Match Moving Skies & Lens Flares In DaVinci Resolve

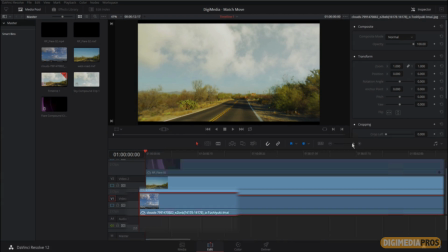(8:21)
You can see if we have a little look, I'll just zoom in a little bit on the timeline. And you can see the little stopwatch there, or the speedometer.
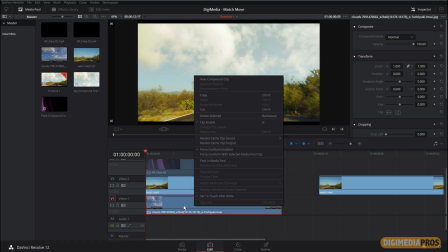(8:30)
It means that that's been retimed. So if we want to apply tracking data on a retimed clip, we actually have to come in, right-click on it, and go New Compound Clip.
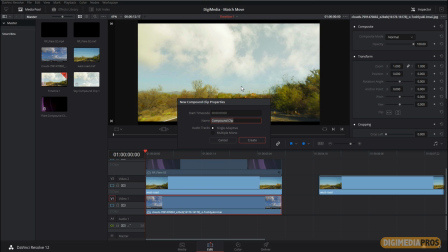(8:44)
And what this is going to do, it's like nesting in Final Cut or Premiere. And I will call this one Sky Compound Clip. Create. And that will give me a brand new video clip going in at the same thing there.
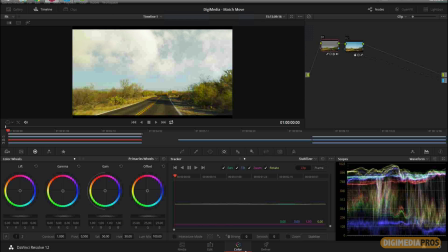(8:59)
So if I come back to my color, come back to V1, and try pasting that tracking data one more time, you can see it pops in. So here's where the fun bit comes in.
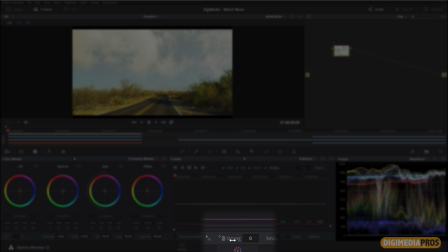(9:13)
I hope you're following carefully, because we're going to go back to the strength, and 100 stabilized the main clip up.
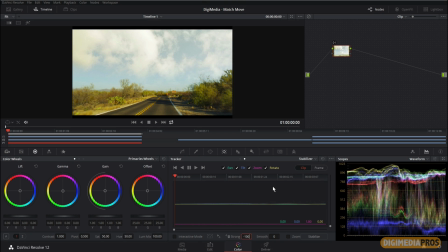(9:24)
But that's not going to help for match moving. We want to match move. We do minus 100 and hit stabilize on that. And then if I play that back now, you can see that the clouds are fitting in
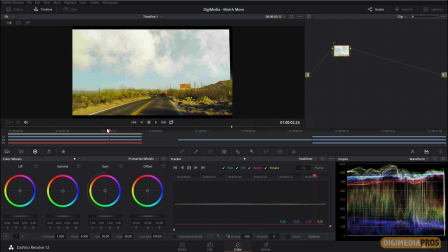(9:41)
with the shot, with the movement of the camera. So that's just changing that to minus 100 there. And I can now do what I need to do just to try and zoom the clip up a little bit. So if I come in and just zoom that up just a tiny, tiny wee bit, we've now got
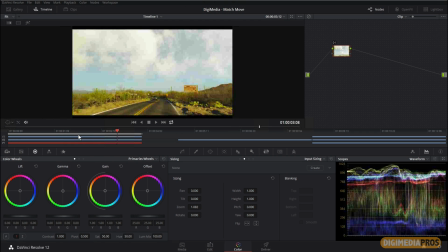(10:03)
clouds that match in. Pretty nice, pretty cool. And we can take that effect and we can extend it as well. So if I turn on V3, I've got a lens flare coming in.
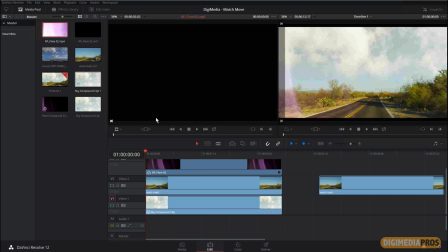(10:21)
This is something that I've shot. If we have a little look here, this is the actual flare. So it's a real flare. And what I've done again is I've put on the timeline, just found a little bit of the flare that I really like.
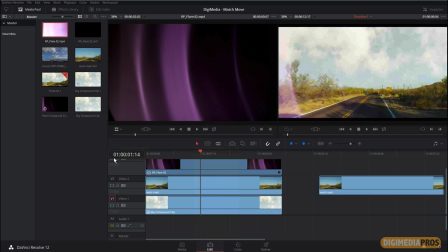(10:37)
So this frame here, and then I've done a freeze frame on it. So you can see the little stopwatch or the speedometer back on there again. So that means I need to do the same trick as I did with the sky, do a new compound clip. Call this one flare compound clip, create that in.
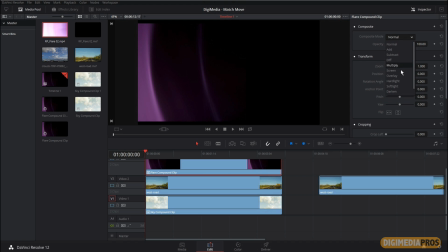(10:56)
Just in my inspector, we've got the composite modes, so we can change that to screen here.
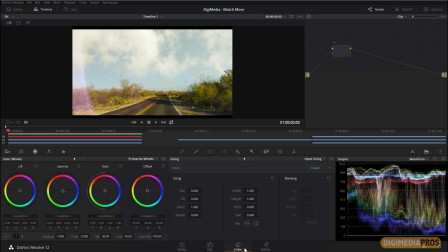(11:04)
Then hop back into color. Remember, we've still got the tracking data saved in our clipboard because we haven't cleared the clipboard or done anything else with that. So we can just come in, paste that track data one more time. Our strength is back, it was still to minus 100.
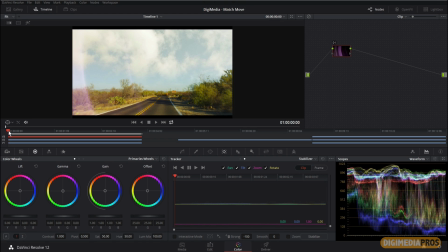(11:22)
So I could stabilize it out and that would follow the camera perfectly. But a cool little trick, if we want to have this sort of look a little bit natural or have a little bit of parallax to the stabilization, is we change that to something a little bit different.
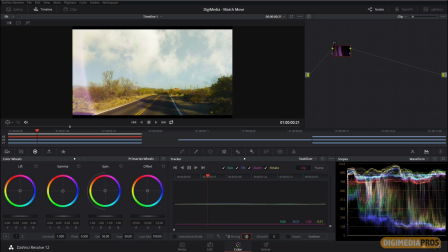(11:39)
So maybe minus 90, or so we can see it here, maybe minus 80. And what this does is it just knocks the stabilization out just a little bit. So it gives us a slightly different movement, a slightly more sort of natural movement.
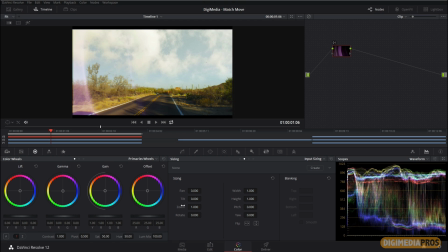(11:55)
So not everything is tracking in exactly the same way and exactly the same speed. So something like a flare, which is a lot closer to the lens, wouldn't be moving at exactly
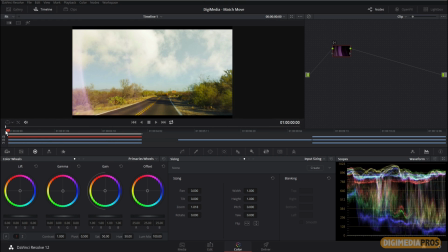(12:09)
the same pace and the same distance as the clouds in the background. Now, I noticed you zoomed in because there was a little piece on the left that you could. Did that happen when you placed it on the timeline, or is it because the stabilization threw it off a bit? Because the stabilization. I see. So then you zoom in just like you did the other clips. Just zoom in just a tiny touch as well there. Yeah.
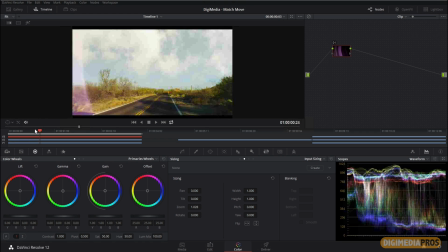(12:28)
Right. Just so we can get rid of that.
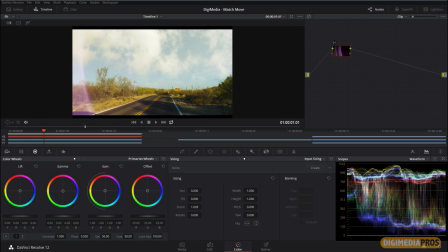(12:30)
And we can even, if I think that the, like maybe a bit too much of the flare is on the left-hand side, I can even just sort of pan that over just a little bit.
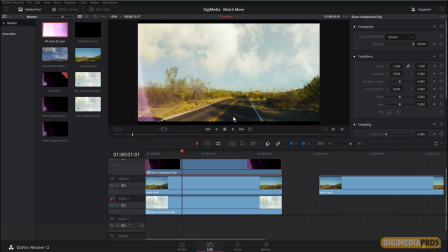(12:41)
And if we wanted to, we can come back into the edit and we can even just keyframe the opacity up a little bit as well. So we sort of take the opacity down, move forward a few frames, and so sort of just randomize it just a little bit so we get a bit more...
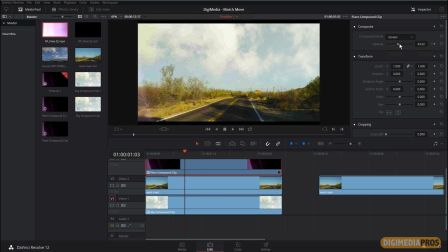(12:58)
Just trying to make it more organic. Kind of natural sort of thing there. So that's just, very quick and easy to do. With something like a flare, it sort of makes a little bit of a, actually makes quite a bit of a difference when you see it.
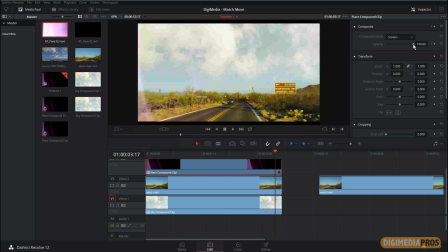(13:18)
And then we'll just give it a bit there. There we go. Cool.
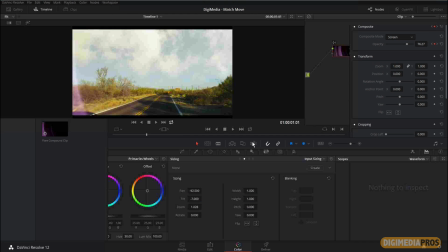(13:25)
So if we play that back now,
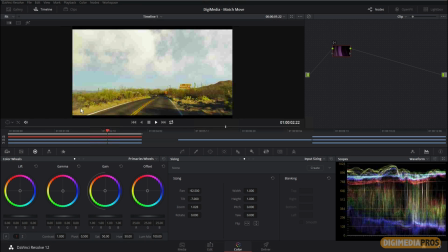(13:29)
you see we just get a little bit of the flare sort of changing, which you probably would get if the sun is just peeking out behind the clouds,
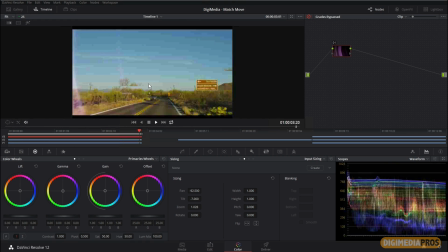(13:37)
which we've got a lot of now. So we take a look at the sort of before and the after.
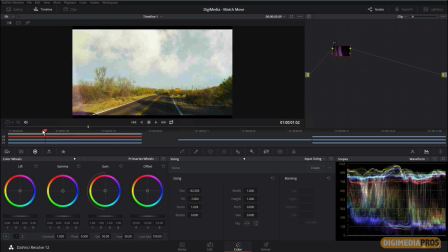(13:46)
You know, it's quite straightforward to use Resolve to do these sort of compositing tasks now. So just doing sky replacements and adding a bit of flare and all that sort of fun stuff.
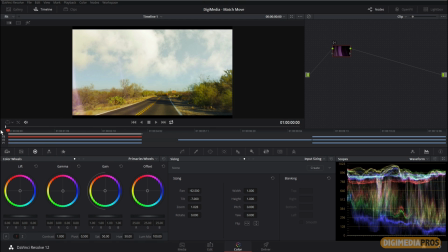(14:01)
You don't have to sort of take it out anywhere else. You can do it directly within part of the grade. It's pretty crazy. You can do everything inside of one application now. It's really cool. Yeah, it really is. Well, Ben, thank you so much. Another great tutorial and another reason why everybody should never believe anything they see on TV or in the movies.
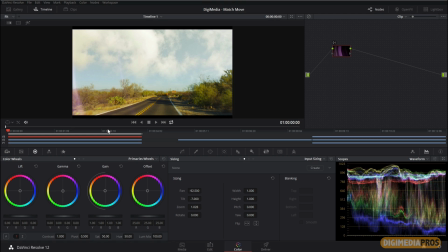(14:20)
Absolutely. Now, if people want to get a hold of you or learn more about you. Yeah, you can always find me at curiousturtle.com. And I've got, a load of fun stuff up there. And you never sleep, so you're always accessible. Absolutely. Well, thanks again, Ben.
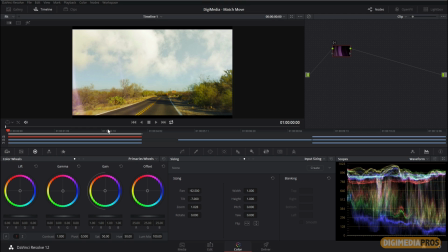(14:35)
And to the rest of you, please remember to check out more of our tutorials, videos, podcasts, and articles at digimediapros.com. So until the next tutorial, I am your host, Marcelo Lewin. Cheers, everyone.